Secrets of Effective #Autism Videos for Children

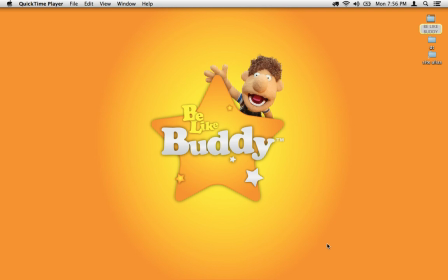Welcome back to Be Like Buddy Central. Today we're going to walk through Be Like Buddy Episode 1, Eating at the Table. We're going to stop at each point where we considered the experience of a child with autism,
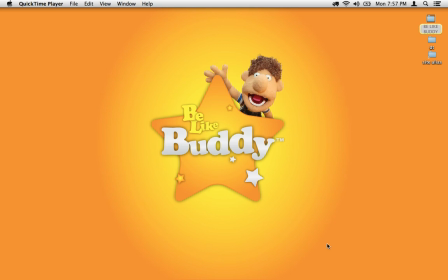sensory integration dysfunction perhaps, trouble with transitions. And so you can see how we put the show together from those respects.
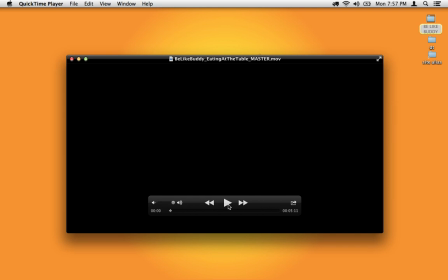So we're just going to kick right on into it and stop along the way.
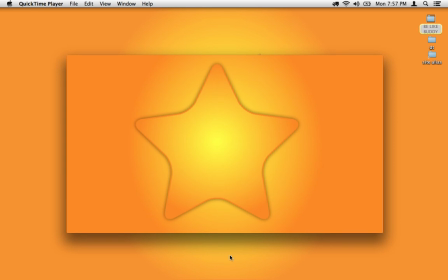okay so already we're going to stop the episode's only two seconds old we had a choice to make as to how to introduce the show musically we elected for a bass line to come in that's opposed to a fanfare or guitars or you know rock music or like you see in a lot
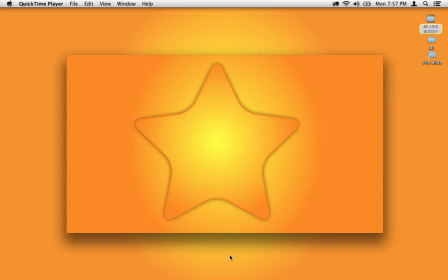of children's shows these days we said from a sensory perspective a slow fade in from black and a bass line might be the way to introduce this show in a less kind of hostile way for children with sensory integration,
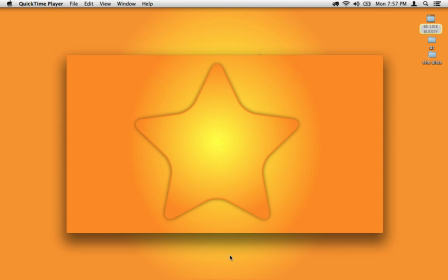dysfunction, and trouble with transitions. Let's keep going.
Buddy, it's time to start.
Okay, going to stop right there because there's a couple of things that we considered when building this part of the show.
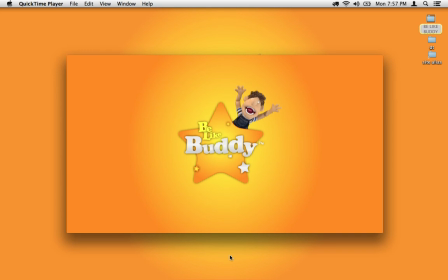First, you've just seen a little bit of applied behavioral analysis being news. The singer said, hey buddy, it's time to start. Be Like Buddy then appeared behind the logo, which was the appropriate thing to do, and then he was rewarded by the children's choir celebrating his actions.
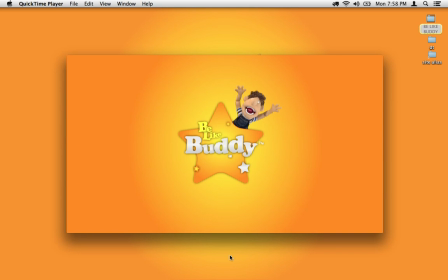Another thing that's going on is that we have Be Like Buddy is a short verbal prompt, and we've chosen the name Buddy as opposed to any other because children with autism tend to be boys, or at least five times as often as girls.
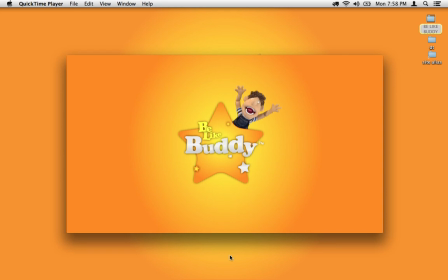So what we find is these young boys working with their therapists and their clinicians and developing, you know, caring relationships so that they get the nickname. And one that we've commonly heard is Buddy. So every time in the show that Buddy gets direction or gets praise or gets reinforcement, by extension,
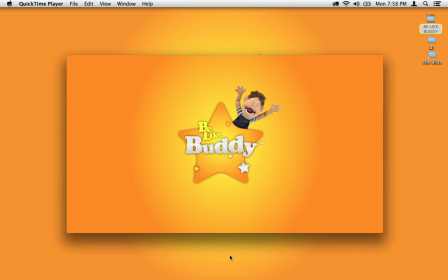we hope any child who has that nickname hears it being said almost directly to them. Additionally, in the design of the logo itself, although it's bright and colorful and cheerful, it's also incredibly low contrast.
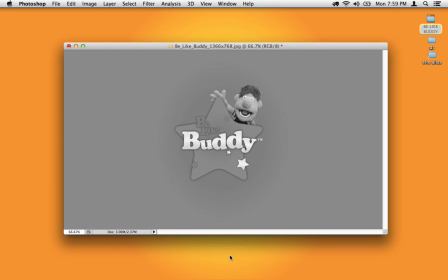So if there are children in the audience who have sensor integration dysfunction that are particularly prone to kind of visual noise, you'll notice that only Buddy's eyes, the word Buddy and those two stars, really stand out. The whole yellow to orange gradation and the words be like, they kind of fall away.
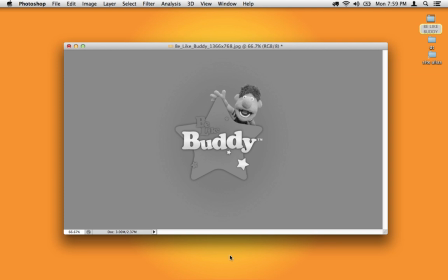So not that we expect that people will experience it with this grayscale, but there aren't these hard-edged patterns going on.
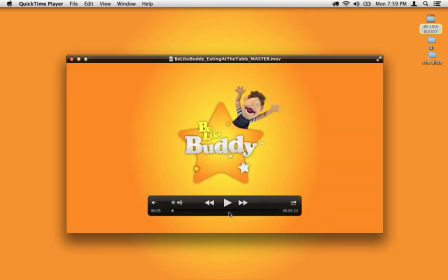So we thought about that a little bit.
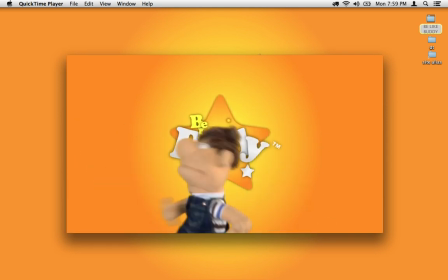Okay, I'm going to stop right there just for a brief second to say that the spinning of the star that you're going to see in the background and of the little star that's there,
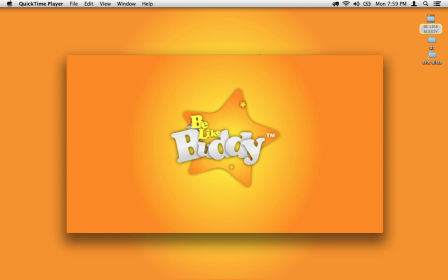you know, we've just observed that there are some children in the audience who like spinning things, whether it be fans or spinning something in their hands for all different reasons. So we had our choice of big full-screen animations and crazy things happening. We decided to keep it local to the center of the screen and by using stars,
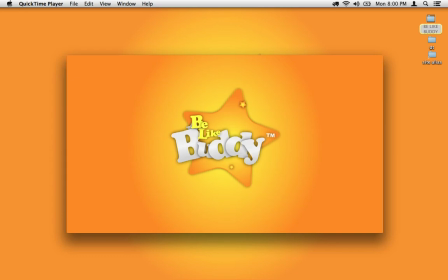which children on the spectrum might be used to seeing with their visual schedules that they have in use at their school or in their home, and to use spinning as a major motif in the animations.
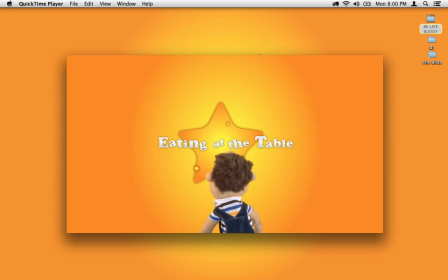So we're modeling a behavior right here that we want the child with autism, and the one in the audience to look forward to a new activity.
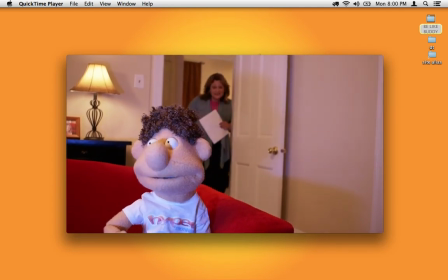Buddy, it's time for dinner.